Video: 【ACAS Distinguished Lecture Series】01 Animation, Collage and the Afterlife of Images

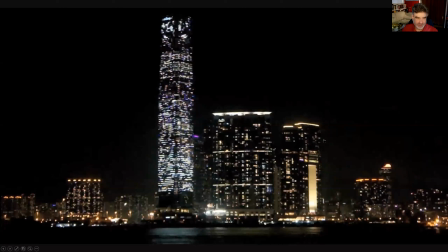They slowly appear, propagate,
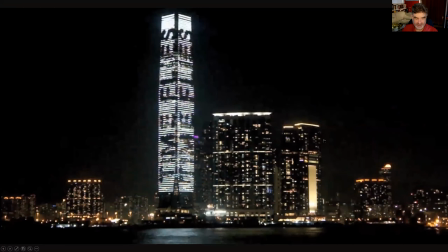and gradually invade the whole ICC tower before flying away again. short swarming sequences and text messages with various plays on words around the
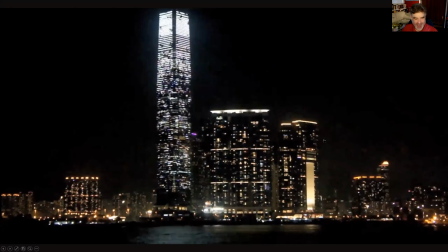terms fly flies may sky high times and life will appear these
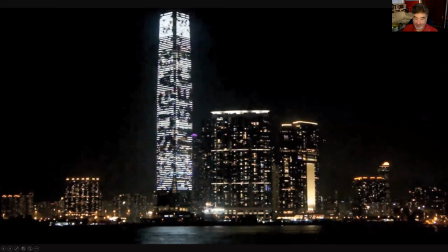messages remind us of the ephemeral moment just like a mayfly they symbolize time passing
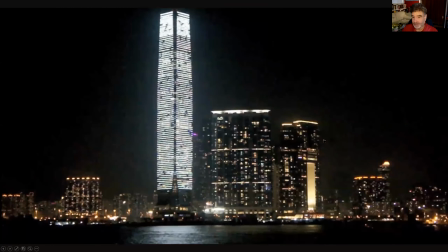by all of that was a quotation by from the description of the artists
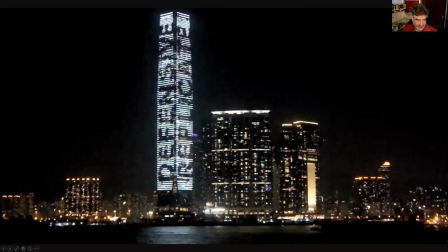of this piece that's called fly high times time flies which I think matches beautifully
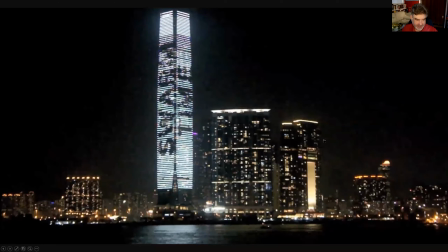content with form the word play associates the high rise with flies
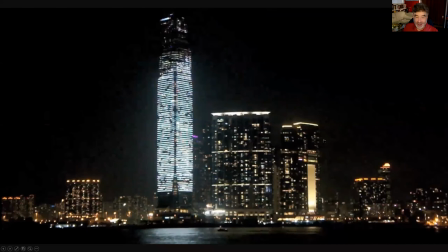flying high flies that fly like time flies but it's not just the written
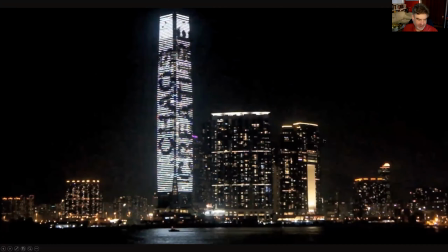messages that convey time passing by. The artwork uses the unique specifications of the ICC facade, a monochrome display at a very low resolution.
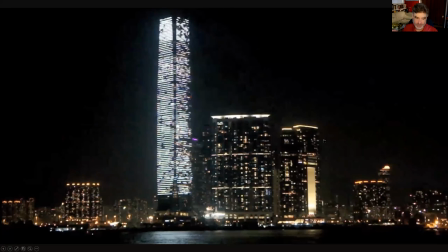From top to bottom, there are only 140 lines positioned roughly four meters apart. Each pixel is an LED the size of a small TV screen.
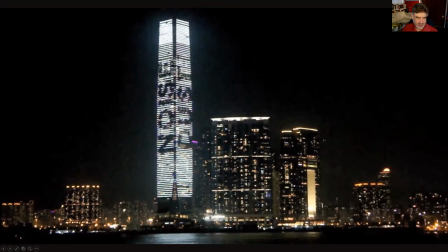The display is equivalent to 359 by 783 pixels on the three used faces of the tower.
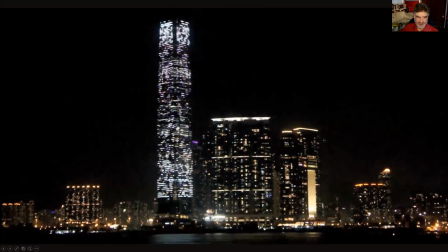At any given moment, a single fly is represented by one or two pixels.
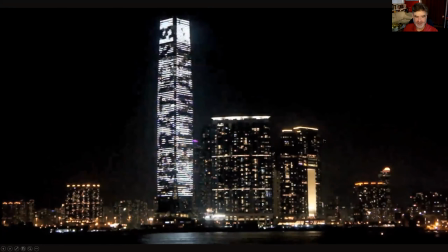It's easy to ignore the reference to flies and see the animation as an abstract display,
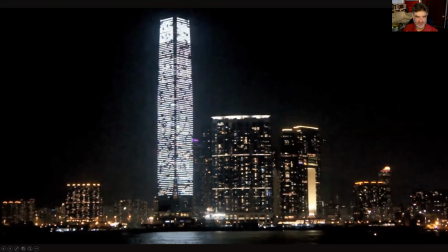even more so as swarms fly in and out,
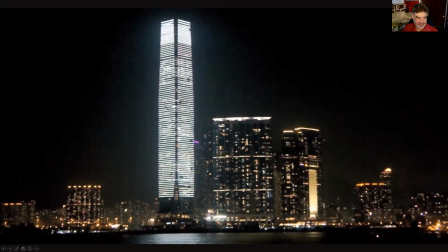at times lighting almost the entire building, like right now, or alternatively leaving it darkened against the night sky. fly
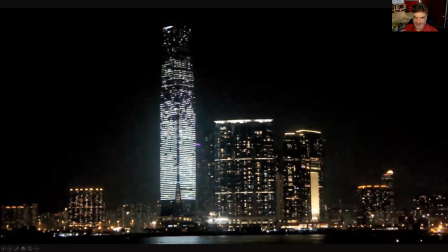high time flies brings the medium to the surface reducing the animation to light
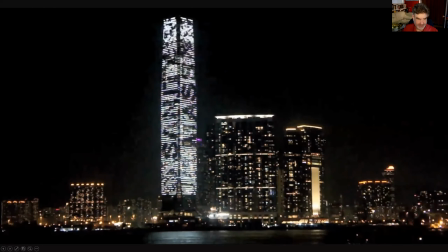and dark being and non-being a similar even more abstract
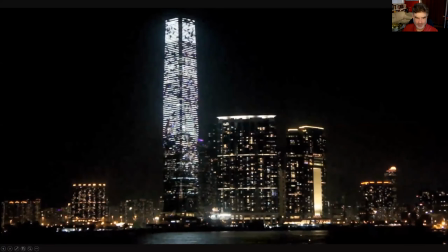game of shadows is found in another work that was part of the 2016 Open Sky Gallery, namely City Paths.
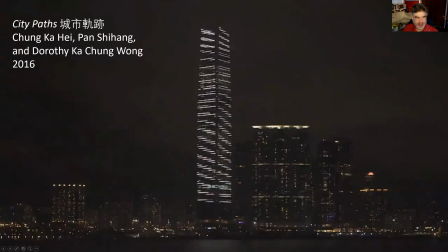City Paths, sorry, yeah, that's good, actually. Let me go back to this. City Paths effectively creates the illusion that the ICC tower is pulsating and gyrating.
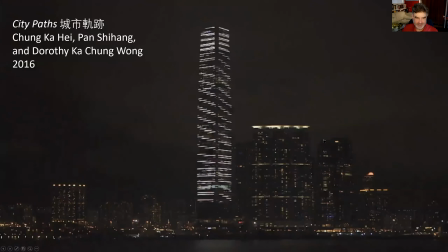Urban screens have often aimed at this effect of liquid architecture, an effect that Nana Ferhoof describes as an almost literal blending of material and virtual spaces.
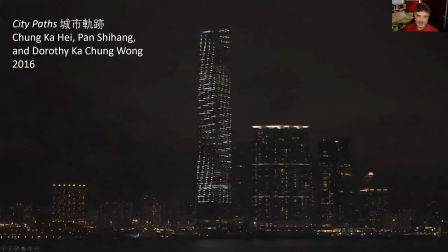The creators of City Paths state that the geometric lines and flows reflect the pulsating energy of Hong Kong. The animation alludes to the fleeting nature of urban life
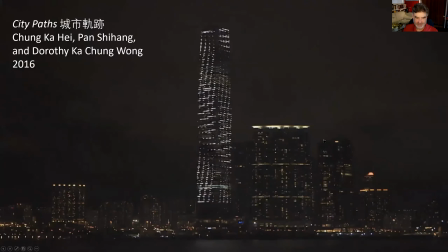in a purely mediated form of light and dark. I'm going to return to the Open Sky project in this talk, and I'm going to explain it. But for now, I'm just noting how some works of animation place at their core the ephemerality of existence,
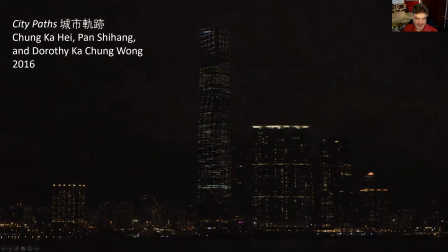down to signaling the death of the moving image.